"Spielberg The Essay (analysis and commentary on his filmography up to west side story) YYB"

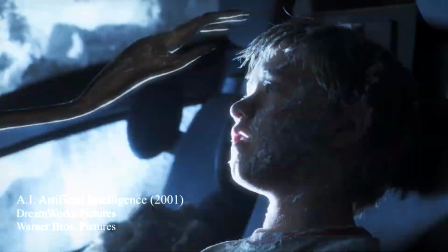[41:13]
Something about these higher beings creating a familiar space for this creature they've unearthed certainly recalls 2001, wouldn't you say?
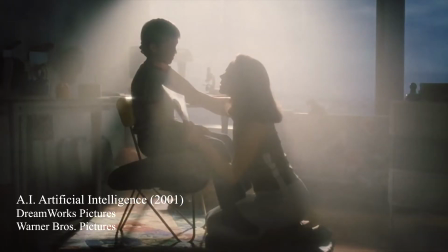[41:22]
No matter.
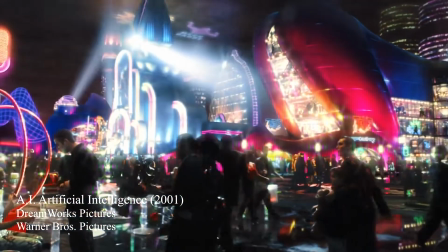[41:22]
The film is still very much a Spielberg film, even though it's hard to know to exactly what degree Spielberg tried to emulate Kubrick's pre-production work and to what degree he allowed himself to deviate from it. Apparently Spielberg kept pretty close to the existing version of the screenplay, but made hundreds of changes nevertheless in his own version.
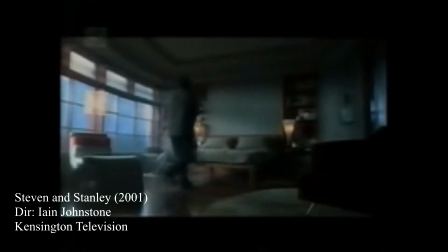[41:39]
I'd love to know what they are, but most importantly Spielberg himself expressed it like this. The hard thing about making AI, I didn't want to lose myself and just, you know, slave and service Stanley's vision. I had to put as much of myself in this project as I could to also make it worth my while, because this wasn't a charity case.
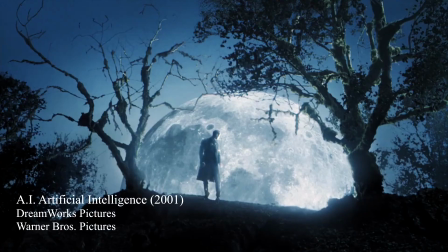[41:59]
I wasn't doing this for charity. By this he makes it clear that he realized the necessity of making the project his own, and he definitely succeeded.
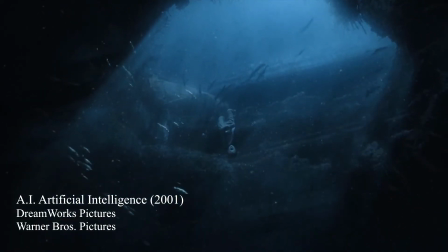[42:05]
The result is probably one of his finest films, containing some of his profoundest imagery.
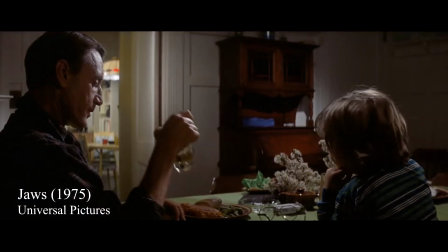[42:10]
He revisits images from his previous work, like the child imitating the parent at the table from Jaws,
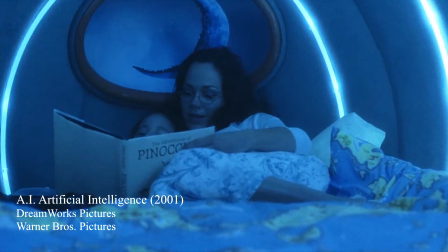[42:15]
or the enraptured face of watching another child being told a story from E.T.
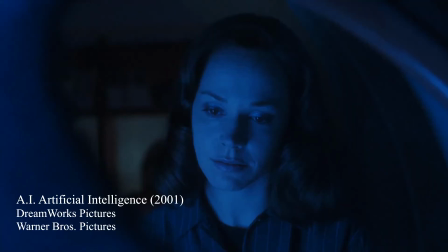[42:20]
By the context of this story, these images are newly charged with irony, and this irony may be the film's greatest strength, and in a way its least Spielbergian trait.
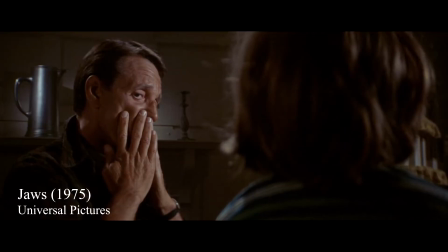[42:29]
In Jaws,
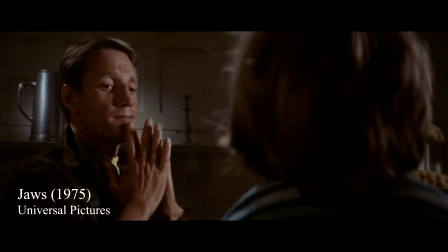[42:30]
the child imitating Brody at the table subtly conveys the child wanting to become closer to the distant father who at first is unaware of being imitated.
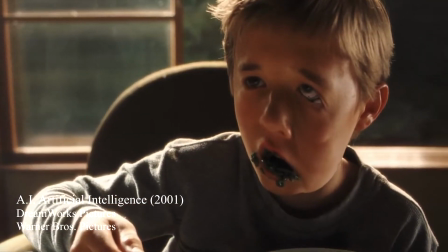[42:38]
But in AI the irony of this is enhanced by the robot child being unable to eat therefore being even unable to correctly imitate the parent.
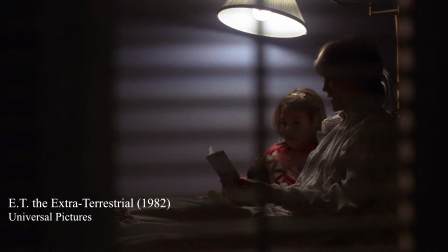[42:47]
In E.T. E.T. and Elliot gazing at Drew Barrymore believing in the fairy tale subtly conveys a sense of fading innocence.
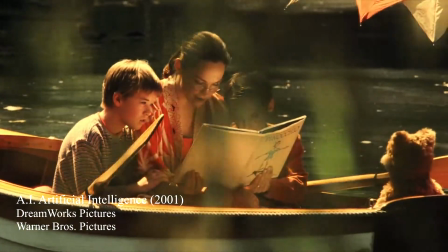[42:54]
In AI this is turned to irony in that the robot child who is supposed to be unable to believe is the one
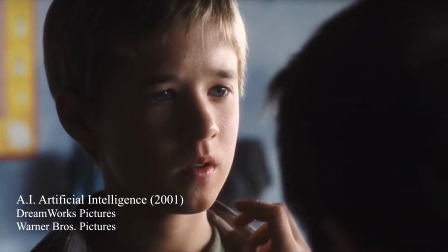[42:59]
believing in Pinocchio while at the same time being passed over for the human child who doesn't believe.
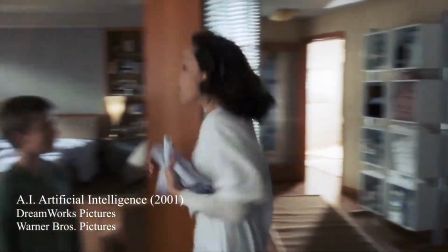[43:04]
This irony makes the film uneasy and unnerving to watch, but also captivating.
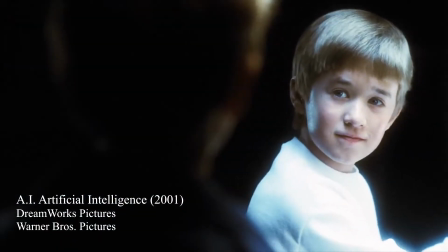[43:09]
One of Spielberg's grandest images comes when David, played to a kind of uncanny perfection by Haley Joel Osment,
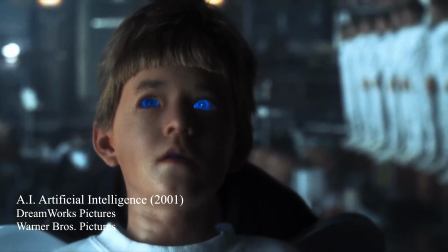[43:15]
reaches his manufacturing place in New York and looks into the mask of himself. The loaded symbolism of this is hard to unpack.
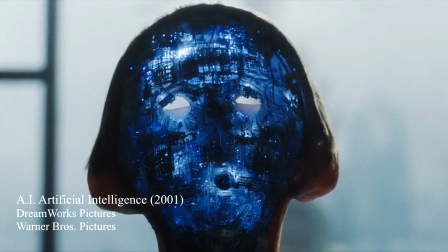[43:22]
The symbols of faces, eyes, sight, and doubling all intertwining.
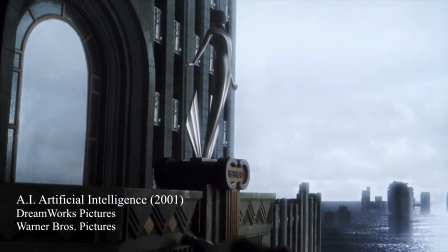[43:27]
The existential nature of it is almost like Bergman, you know what I mean? I wonder if Spielberg invented these images.
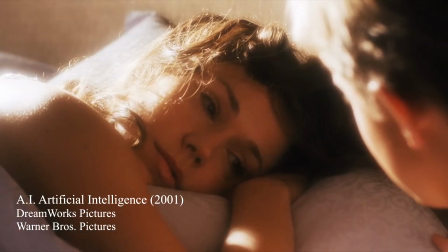[43:33]
My suspicion is he did, and in any case, he was the one who realized them. What is ultimately most Spielbergian about the movie, as opposed to Kubrickian, perhaps,
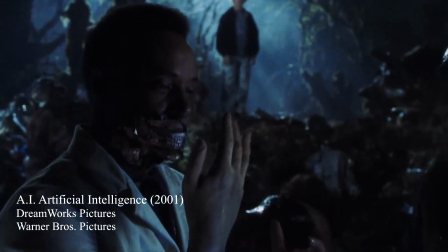[43:42]
is the deep sympathy it has for its poor robots and the accompanying fear it has for its humans.
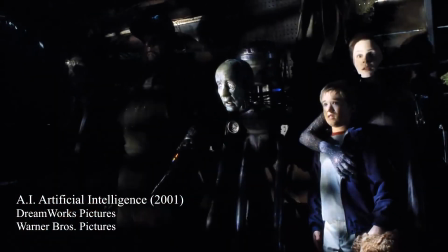[43:47]
The film's final irony is, of course, that the robots are more human than the humans.
The most lasting proof of their genius.
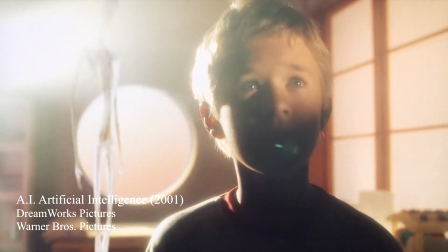[43:54]
As the film beautifully and somewhat mournfully, puts it.
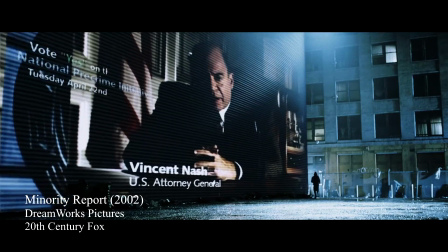[43:57]
Minority Report, another one of my favorite Spielbergs, continues imagining dark futures, but applies an even greater realism to the endeavor.
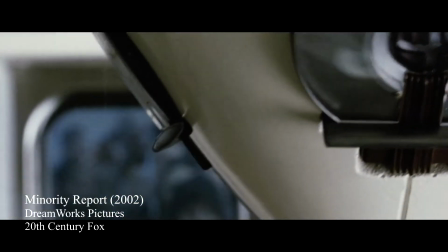[44:04]
Spielberg basically asked a team of scientists to accurately predict what the future was going to be like, and they were mostly kind of right.
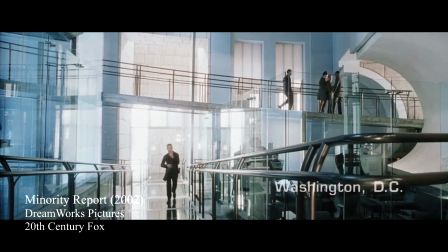[44:11]
It is a model in terms of world building.
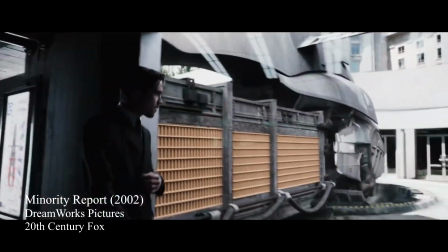[44:13]
It always looks more like the present day than it looks like sci-fi, which is a fantastically good idea, and I can't really think of any other film that really feels like it in that respect.
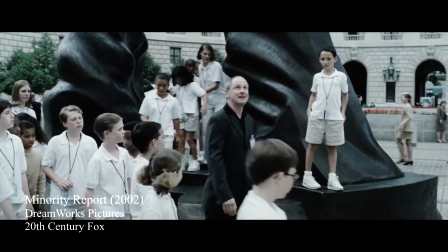[44:21]
You can see traces of its influence and other stuff, but it still seems pretty unique to me. More importantly, it's almost entirely visual.
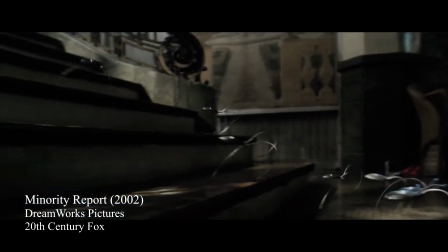[44:27]
We learn what these things are or these or these simply by looking at how they work and it's brilliant entertainment.
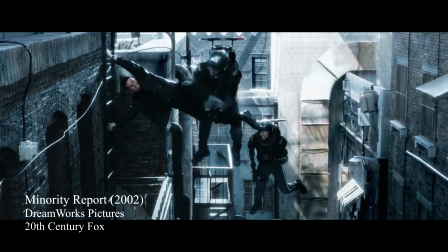[44:33]
This entire chase basically amounts to a sci-fi Indiana Jones and I love it so much.
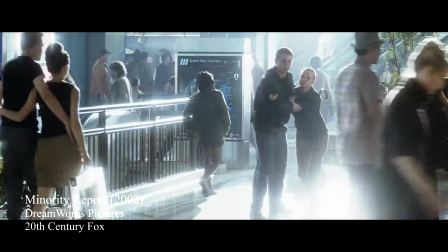[44:37]
There's a general sense of experimentation going on here and all throughout Spielberg's post 9-11 period, which to me produces some of his finest and most intriguing work.
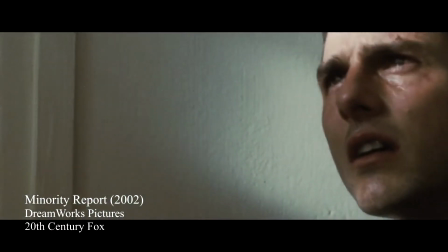[44:46]
The bleached quality of the cinematography makes it seem both ominous and oddly beautiful and
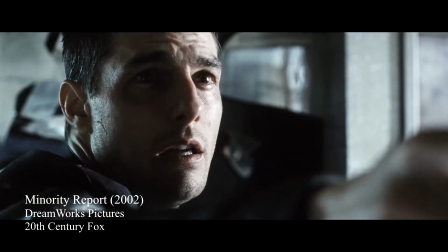[44:51]
the self-destructive intensity of Tom Cruise adds a very attractive edge to Spielberg's sentiment.
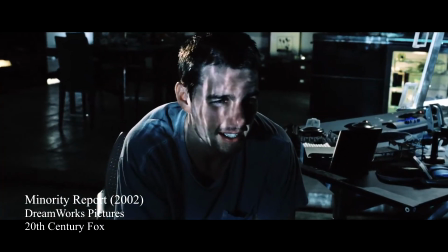[44:57]
My favorite scene might be the one where Cruise is just obsessively looking at his home videos, reciting all the words.
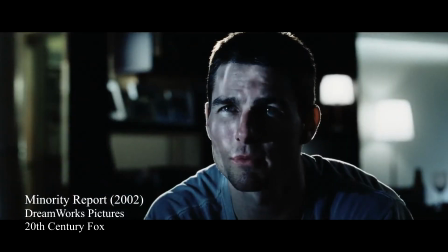[45:02] Gotta keep running. Yeah. Gotta keep running. Gotta keep running.
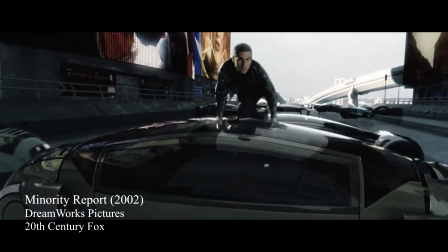[45:09]
There's a sense of not being able to stop running that reoccurs all throughout this latter stage of Spielberg's work and that probably says something of his mindset at the time.
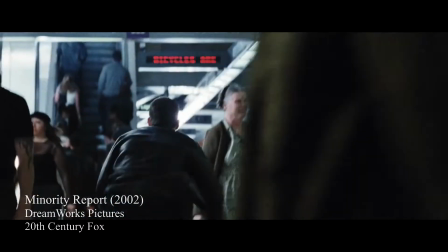[45:17]
I find it deeply relatable, as I do Spielberg's next movie.
Look.